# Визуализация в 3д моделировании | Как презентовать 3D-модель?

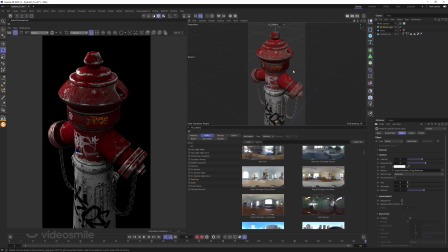660s
естественно скрываем нам это окружение не нужно и посмотрим как у нас она будет взаимодействовать с нашим объектом вот это уже что то то есть мы спокойно видим переливы давайте еще чуть-чуть
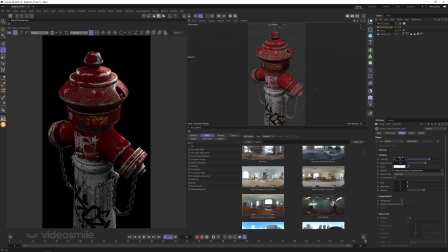679s
посильнее сделаем 3 и у камеры включим постпроцессы это исключительно для такой чуть-чуть красивее, чем обычно это вот маленькие орельчики такие glow, в принципе это можно и на постпродакшене сделать,
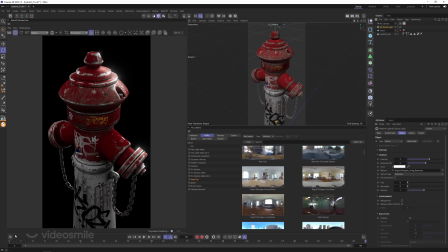696s
но в данном случае у нас простой рендер и мы не будем сильно усложнять работу, то есть чтобы потом ничего не композить и возьмем,
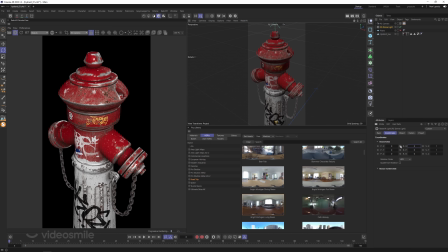705s
сделаем вращение от нуля хотя от нуля мы видим не очень выгодно
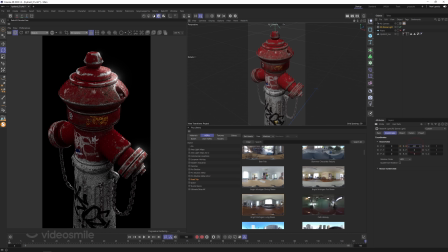714s
из минус 219 до какого-нибудь вот такого момента то есть минус 219 эти плюс 360 полный круг обязательно
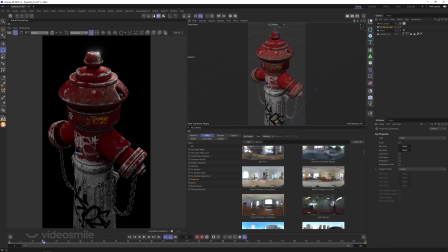734s
ключи в данном случае сделаем линейными чтобы у нас вот такое было переливание и наш объект подсвечивался и демонстрировался с разных сторон блики
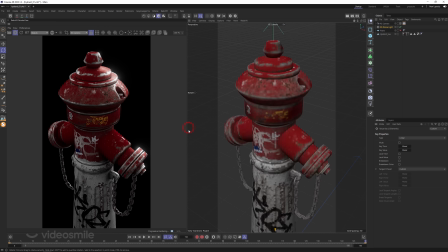749s
и прочее также мы можем сделать библиотека нам больше не нужна это использование источника света мы его запернтим к домлайту и по сути поставим его с другой стороны
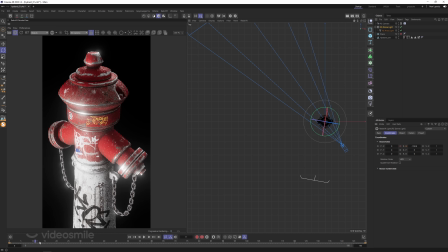769s
вот на 180 градусов и того у нас получается такая схема что когда домлайт вращается у нас всегда будет контровой источник света
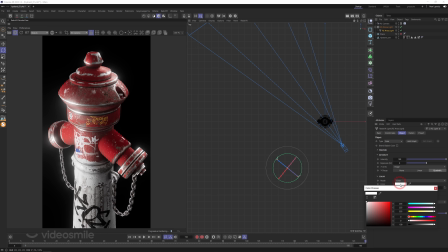779s
я его сейчас подкрашу в какой-нибудь цвет просто чтобы мы его получше видели вот куда он у нас бьет естественно послабее то есть
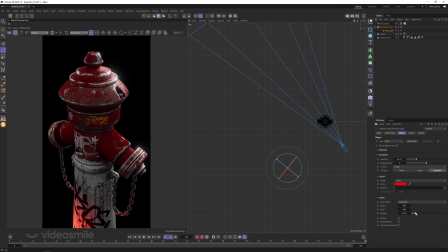788s
это у нас такой нюансовый источник света можно сделать его более узким понизив спред то есть он такой прямо считывается линия она не размывается вот мы видим
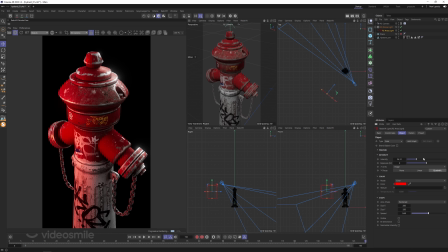806s
Можно поставить свет из окна, потому что в целом это городской объект и тоже будет уместно Верну на какой-нибудь холодный оттенок,
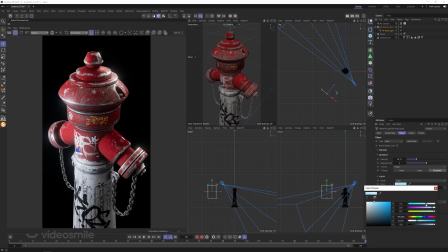815s
но прямо совсем чуть-чуть Потому что не хочется искажать основные цвета текстуры И вот у нас получается хорошая демонстрация,
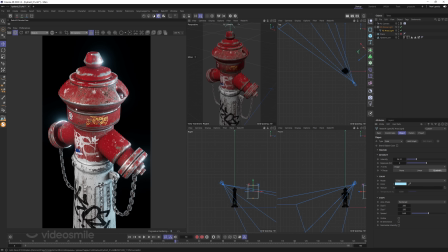829s
которая подчеркивает многие элементы Также может получиться, что мы добавим еще один источник света, например, сверху
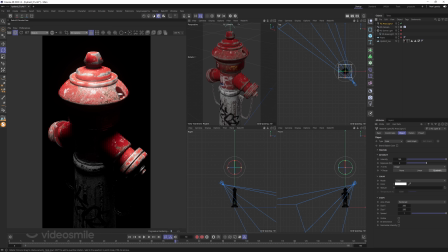842s
Пока удалю DOMLIGHT и AREA LIGHT Который будет, например, подчеркивать всякие царапины, бампы и прочее Побольше И мы видим, что настроение уже другое То есть можно сделать несколько рендеров Можно включить все это вместе
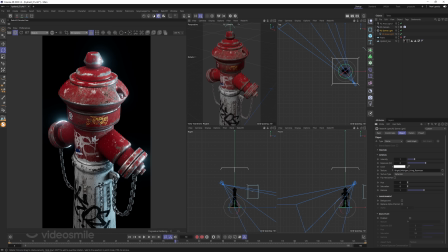863s
DOMLIGHT, например, сделать послабее Потому что у нас сверху появился дополнительный источник света Я его сейчас уберу И мы видим, что у нас теряются вот здесь все эти детали То есть такое освещение мы можем использовать для демонстрации работы и текстур
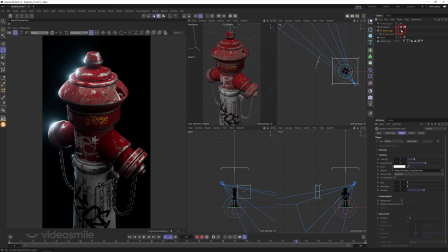883s
Можно использовать не только DOMLight и ArrayLight Можно вообще просто обойтись источниками света Которые будут стоять друг напротив друга создавать некоторое настроение то есть мы можем поставить их
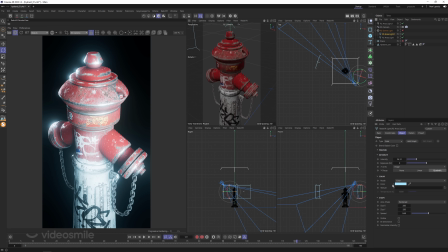899s
таким образом сделать один источник света например потеплее чуть-чуть другой
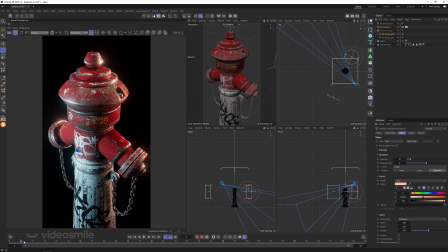906s
похолоднее чуть разные температуры и у вас будет тоже такой типа дневной свет где-то теплые блики где-то холодные и сверху источник света дает дополнительное подчеркивание факту также мы
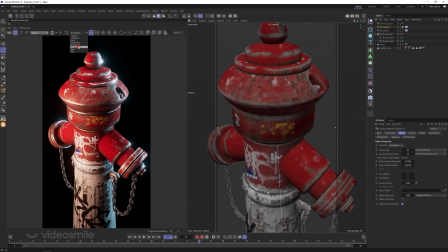923s
можем взять камеру и сделать rs камера например какой-нибудь макро
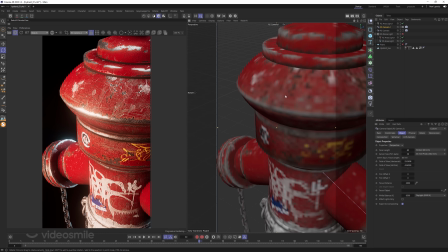932s
план да дабы подчеркнуть что у вас здесь была проведена работа с деталями заходим
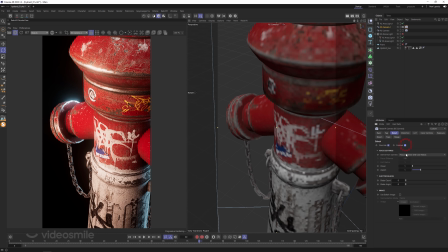940s
берем какую точку фокуса и включаем боке во всех рендер движках это делается чуть-чуть по-разному
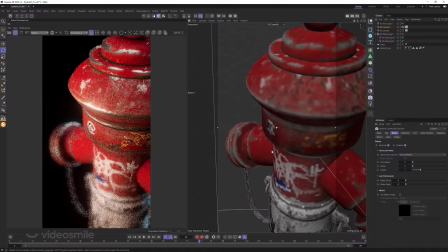949s
В данном случае просто я использую Redshift для демонстрации И
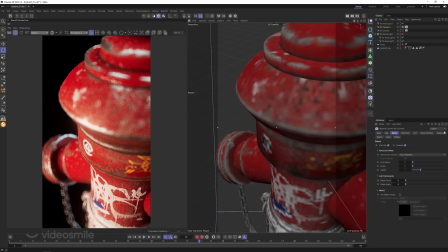954s
вот какой-нибудь такой ракурс Взяли точку И
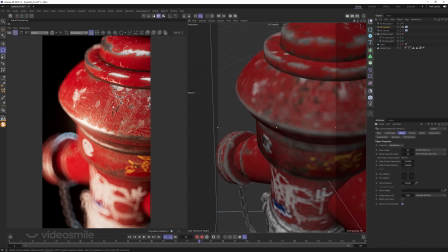966s
показан Важно, что, например, в данном случае текстура не предусматривает прямо совсем близкий ракурс Поэтому она выглядит немножко мыльной вот мы
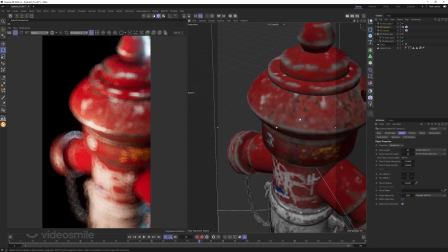980s
можем отъехать и найти такой типа средний крупный план или
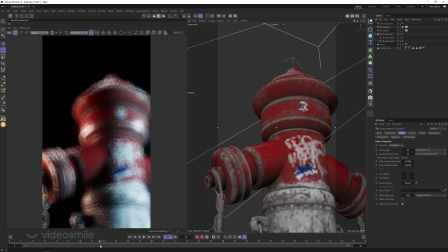985s
зависимости от освещения например вот так сделать
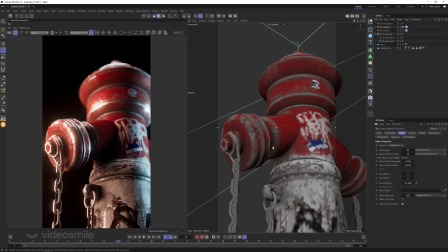996s
акцент на какой-то другой элемент нашей модели здесь в целом все хорошо и местами есть там угловатости но опять же это игровая модель и здесь немного
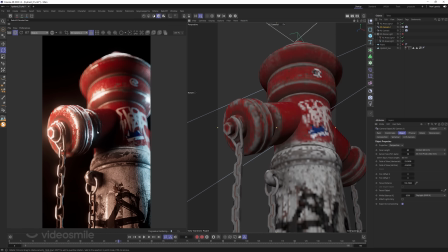1011s
другие требования определенный полигонаж чтобы движок все это быстро отрисовывал и не требовалось супер крутых видеокарт то есть выбираем ракурс ставим свет можем сделать несколько рендеров с hd-ray
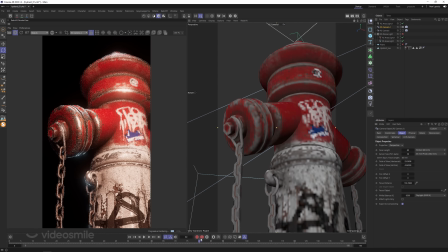1026s
картами или поставить несколько источников света сделав 2 3 5 точечную
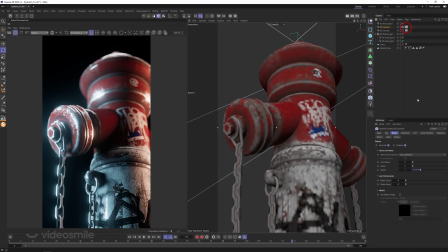1034s
анимацию в данном случае очень сильный конечно bloom получился поэтому я его уберу он нам не нужен настолько явный это лишь небольшой акцент который чуть чуть добавляет красоты вашей картинки
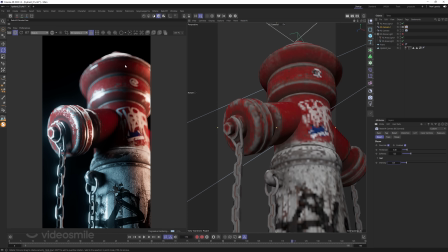1050s
давайте теперь рассмотрим второй сценарий это создание контекста теперь
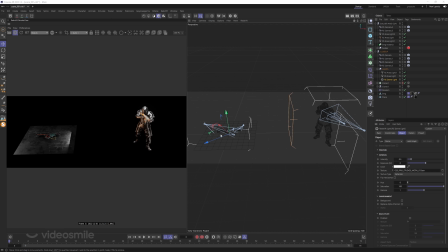1059s
рассмотрим второй сценарий это когда мы создаем контекст на сайте миксама я уверен вы все знаете есть кучу моделек и мы всегда можем взять их закинуть в наш редактор и выбрать какую-то позу
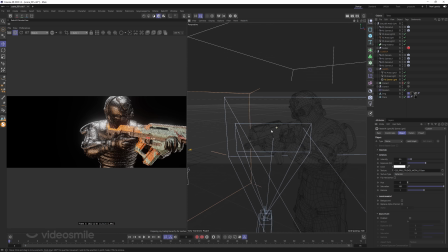1072s
причем по умолчанию у